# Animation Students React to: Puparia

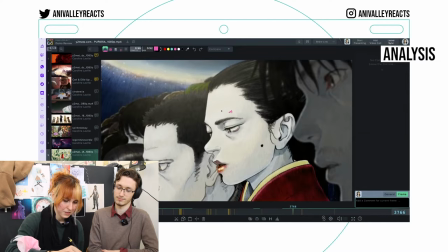486s
sometimes you just see the eyes moving which is creepy all of this part moves you can kind of see the mask the way same way on Photoshop you would have the two layers erase the part you want and kind of try to blend it in together it has the same effect right then
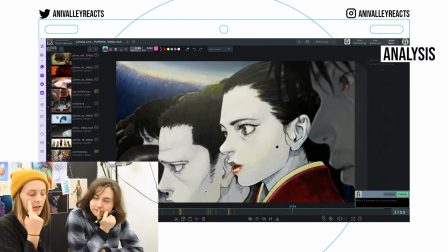501s
it's impossible to just move one part and then not move the other so for example if I blink my other eyes is gonna switch at least a little bit the anime we're much more forgiving to things like this there's a bigger suspension of disbelief but because this is so hyper realistic it makes
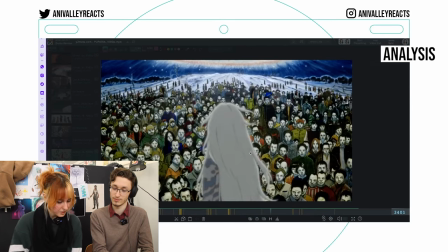514s
it more uncanny they really have the open eyes of doom but it doesn't look as creepy on this character as it does on humans because it's
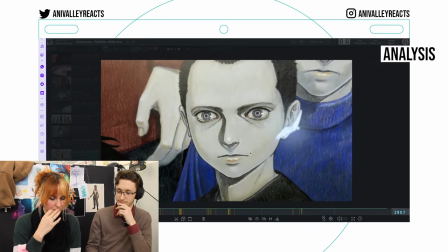522s
a creature yeah so you know it's not really a human but these are more human looking and so you're like oh animating zooms is also hard because
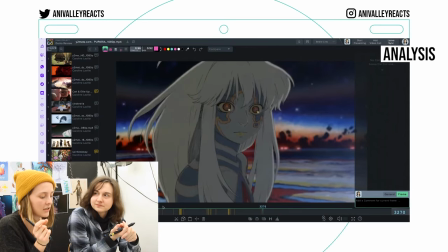530s
you gotta stay consistent and people will know because like digitally you can just draw it bigger and zoom in if you do it on paper you need to draw the image
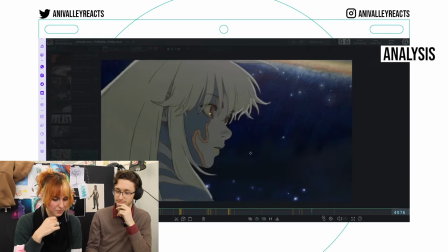537s
bigger and bigger and bigger and that's hard hair animation again beautiful yeah it looks like a big cat but human also i
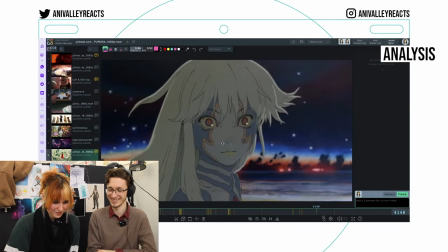544s
guess because of the The noise. The noise. Noise. Noise.
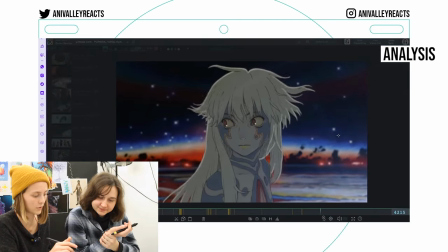549s
So quick. How the eyes just dart over. Usually also when your eyes move a lot, they will blink.
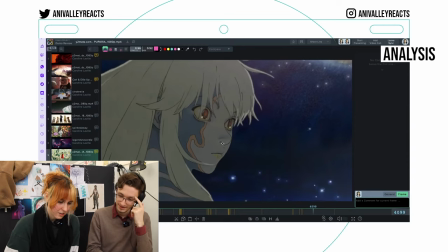555s
But this is very impressive. Yeah, the camera turned. Ugh. And also how did... Oh my gosh, the three dimensionality.
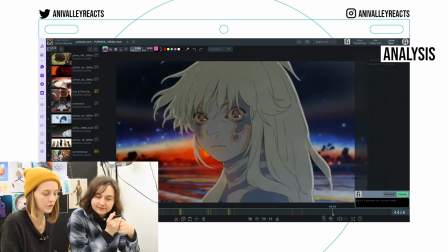561s
I think one of the reasons why it seems so supernatural is because the hair is obviously not moved by wind.
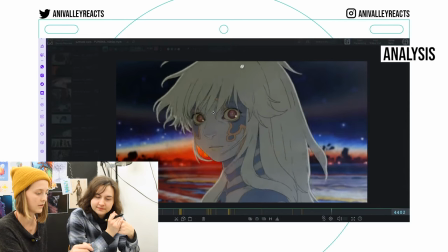568s
You subconsciously notice that. So when they turn, it's just a floating weightlessness. It's like in space, I guess that's what hair would look like. It's beautiful. Did you get the story? I think it's more to evoke a mood. Really nice, that smirk. Yeah, it's a very lovely smile. Good character acting. It's a very lovely smile. Thank you for acting. No worries.